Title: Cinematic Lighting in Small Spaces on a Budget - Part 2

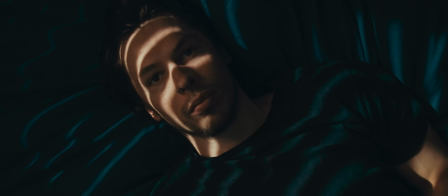(0:00)
In the second part of our cinematic lighting in a small space series,
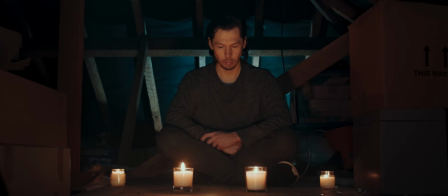(0:04)
we'll take a look at how we lit these two shots in tight spaces on a budget, utilising small LED lighting units.
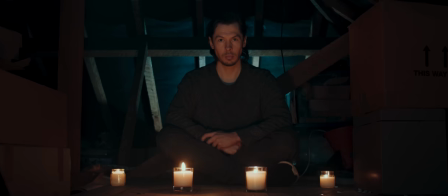(0:13)
This video is brought to you by Zyro, a great website and online store builder, which we'll be touching on a little later.
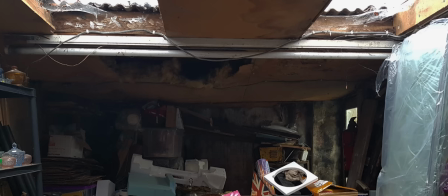(0:22)
So let's take a look at our first location. We're shooting in a small workshop, with an extremely low ceiling.
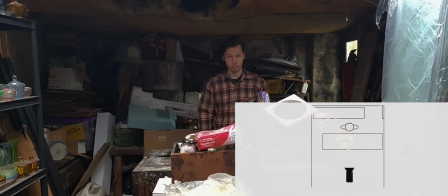(0:32)
What we'd like to do is have our subjects stood behind this bench, which happens to be the side of the room with the least space. So we're going to struggle to place lights around this area, which ideally is where we want them, if we're going to create something moody and cinematic.
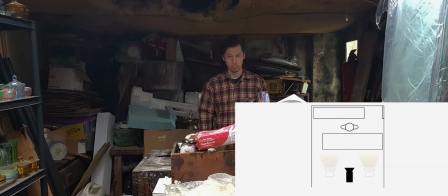(0:50)
Now we do have this space in front of the bench, but it's going to be a little difficult to light from here without making the light in the scene flat.
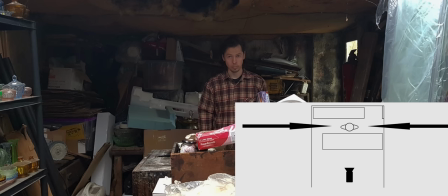(1:01)
We need to design a lighting setup that will add a little depth and dimensionality to our shot, whilst trying to fit lighting units into this tiny space.
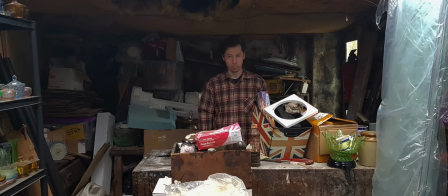(1:12)
So a good option for this would be some smaller LED lighting units.
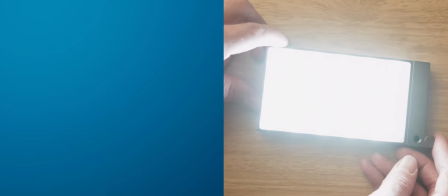(1:18)
A great choice here is the Godox M1. We've got bi-colour,
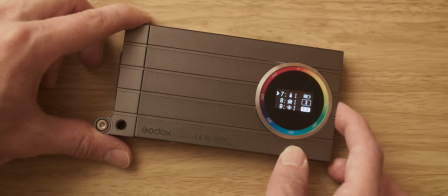(1:24)
RGB mode and effects options all built into this tiny
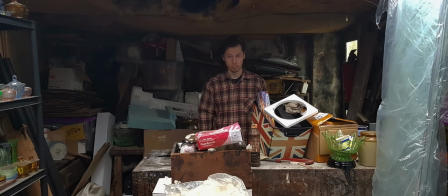(1:30)
panel which gives us plenty of options and versatility when getting these units into tight spaces.
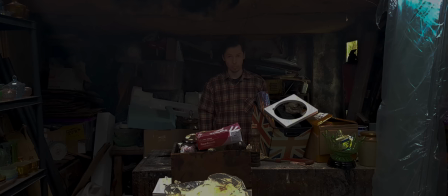(1:38)
So now we know which lights we're going to use we can start building our scene.
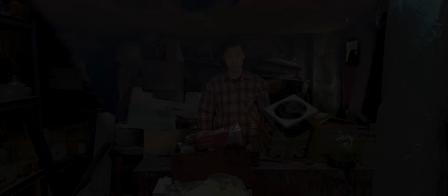(1:44)
Thinking about typical workshop lighting scenarios, especially in a small space, one thing that comes to mind is ceiling lighting. So maybe a single ceiling light is a key light, lighting our subject.
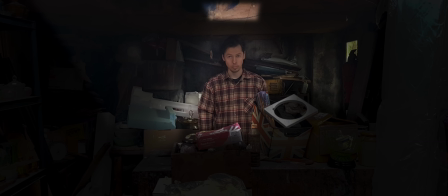(2:00)
We also have this door with a window back right, so we could throw some light through the window and across this back wall, maybe representing some fading evening light from outdoors, spilling into the room.
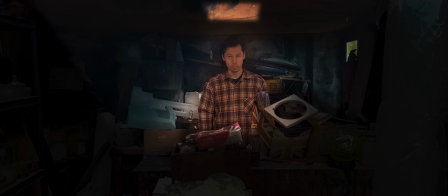(2:14)
The bi-colour options on the Godox units will come in handy here, as we can set our top light to a tungsten balance, and our window light to daylight. Let's jump right in and start lighting the scene, and let's start with the light coming through the door.
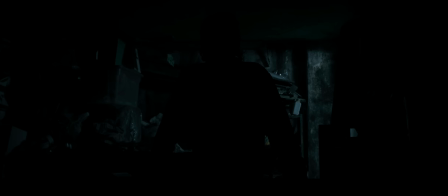We set up our M1 unit outside,
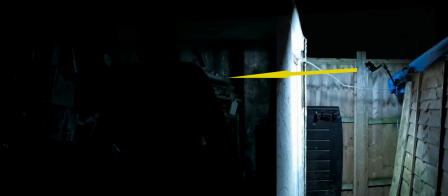(2:41)
just a little above the height of the door, tilted down.
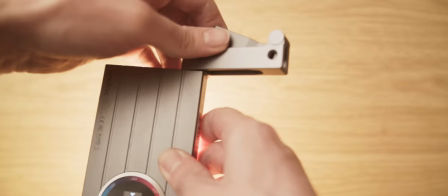(2:46)
One thing I I really like about these M1 units is that they've got this articulated arm which
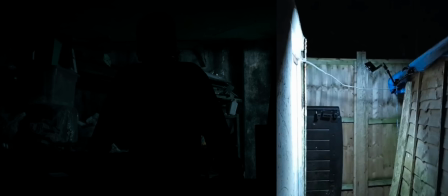(2:52)
makes it really easy to adjust to position of the light when mounted in a variety of situations
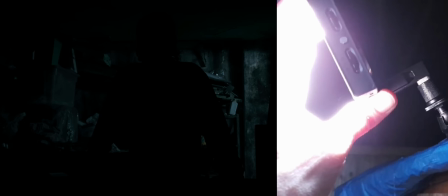(2:57)
like we have here. So you can see here just our window light coming in across the back wall. We set this to around 6000 Kelvin to keep it nice and cool and to better represent the colour temperature of evening ambience.
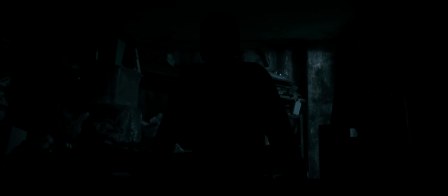(3:20)
So we could go ahead and add in our key now but we're going to add some fill light in first. When adding fill light it's best to decide where your fill light is coming from. In our case although we can see here that our shadows are pitch black,
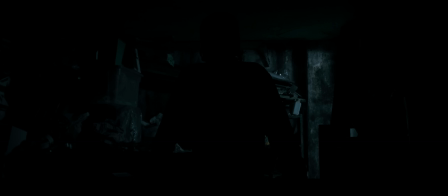(3:35)
if we were actually viewing this lighting situation with our own eyes and not the camera and there really was evening light coming through that door, we'd probably just about be able to see into the shadows as those shadows would
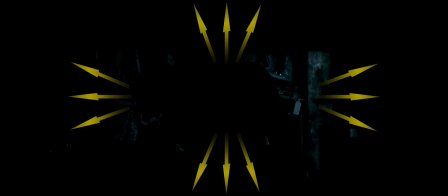(3:49)
be filled in with our evening light bouncing around the room or
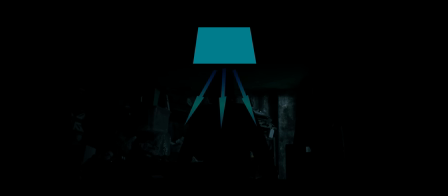(3:55)
perhaps there could be another smaller window behind the camera letting evening light
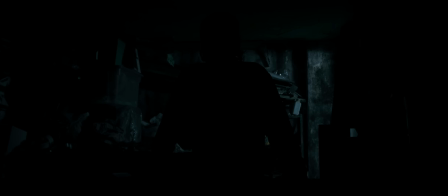(4:00)
into the room but less light than our back door in
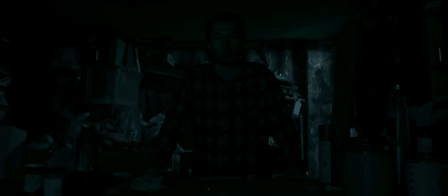(4:07)
either situation it might look a little like this here's
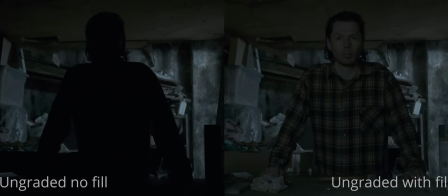(4:16)
the image ungraded so you can see it a little clearer to
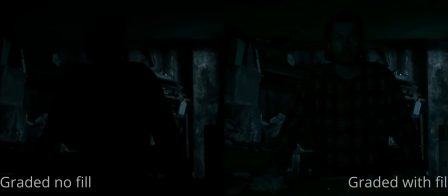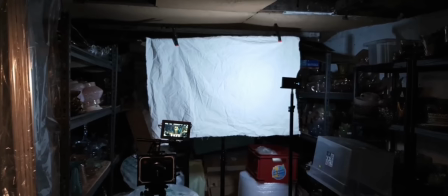(4:34)
achieve this we set up a muslin bounce behind our camera and used another Godox M1 unit set at around 6,500 Kelvin bouncing from the muslin material.
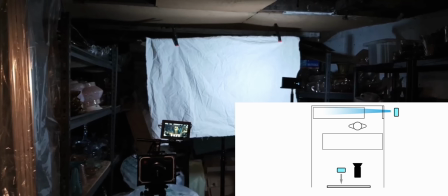(4:47)
We wanted to make sure that our fill light was nice and soft and muslin is a great material for ensuring a really soft even quality of light.
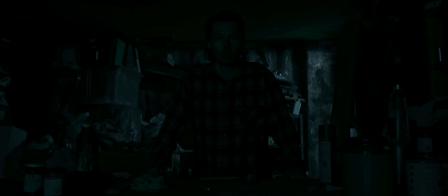(4:59)
At the moment it may feel like the fill won't make a difference to our final shot but we'll see what it does soon. Finally, let's turn on our key light, which is representing some sort of ceiling light or panel.
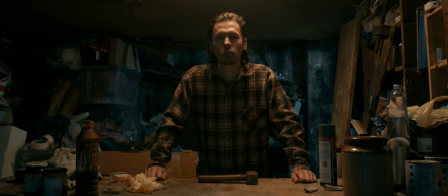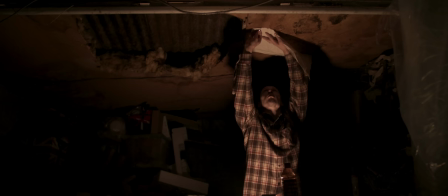(5:20)
To achieve this pool of light, with a directional yet smooth quality to it, we pinned a small square of muslin material onto the ceiling,
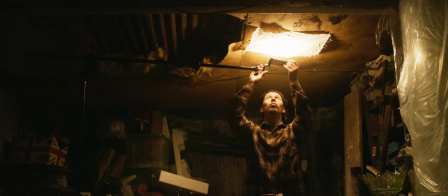(5:30)
boomed a third Godox M1 unit underneath it, and bounced the light back onto our subject.
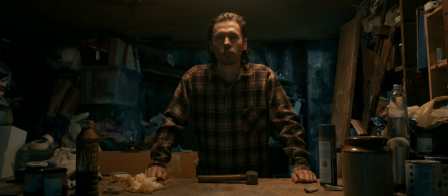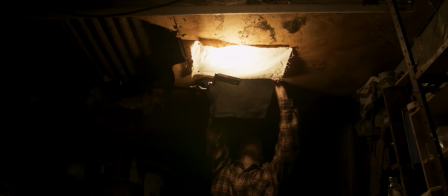(5:43)
We also used some black cloth material to flag some of the light off of the back wall and to prevent it from interfering with our window light.
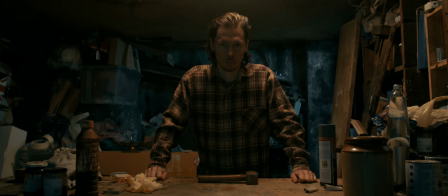(5:54)
If we take a closer look at the shadows when our subject lowers his head, you can see how our fill light is very very gently filling in the shadows and enabling us to see details on his face,
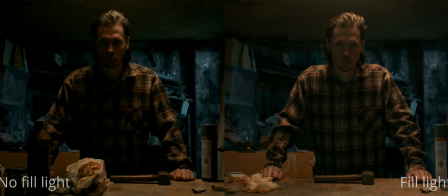(6:06)
even when it's in darkness.
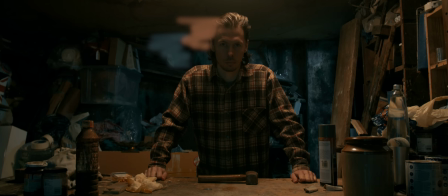(6:17)
This is also creating an added subtle colour contrast, so along with the cooler background contrasting with our warm key, we're tinting our shadow slightly cooler against the key as well.
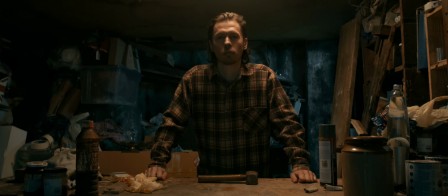(6:36)
So, we've seen how small LEDs helped us for this scene, how else can these tiny lighting units help us with lighting small spaces?
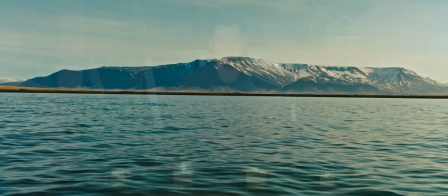(6:49)
Before we break down our next setup, don't forget that you can grab my 21 minute colour grading tutorial from my website,
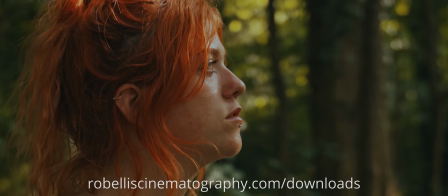(6:56)
detailing the process of grading two cinematic looks in DaVinci Resolve for just £8,
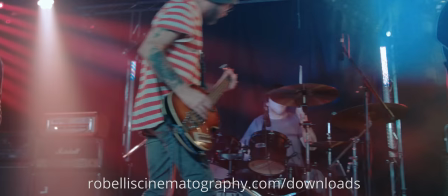(7:02)
along with three practice DNG files so you can grade along with the video.
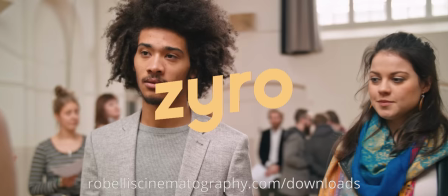(7:07)
I've recently made the move over to Zyro, which means now you can download the full quality tutorial straight from my website.
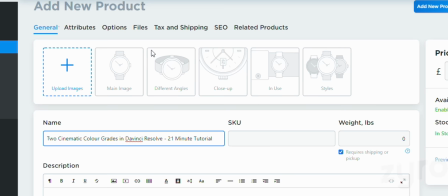(7:16)
With an e-commerce plan from Zyro, you're able to upload and sell digital products up to 25GB in size,
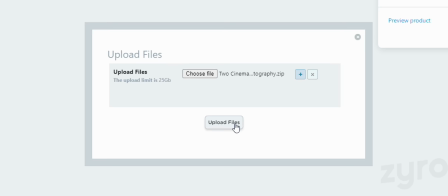(7:24)
which is absolutely great if you're looking to sell digital products online and you've previously been limited by upload size,
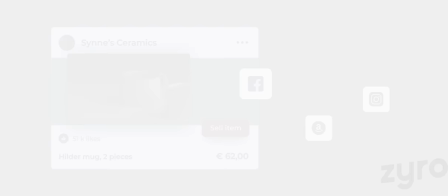(7:31)
like I have. If you also sell on Facebook, Instagram or Amazon, you get the tools to manage this all in one place.
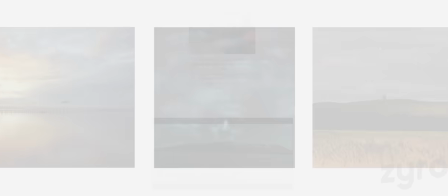(7:40)
I've been looking into selling some of my photography work as prints for a while now,
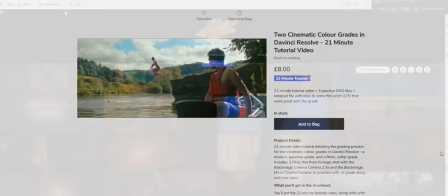(7:44)
and the ease of setting up an online store with Zyro has just solidified my decision to do it.
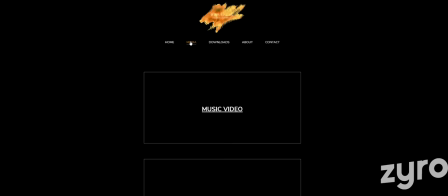(7:51)
Zyro's also been the easiest site builder that I've used to build a website and storefront.
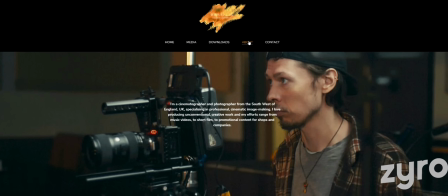(7:56)
Not to mention, everything loads really fast when browsing.
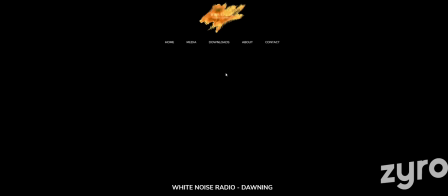(8:00)
And from a business perspective, when you're trying to attract clients with your portfolio, or you're selling products,
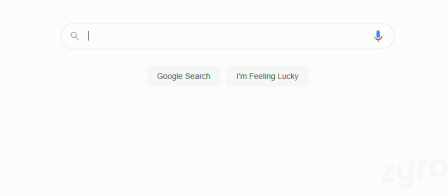(8:07)
speedy loading is definitely something you want, not only to increase sales but to help you rank better on search engines.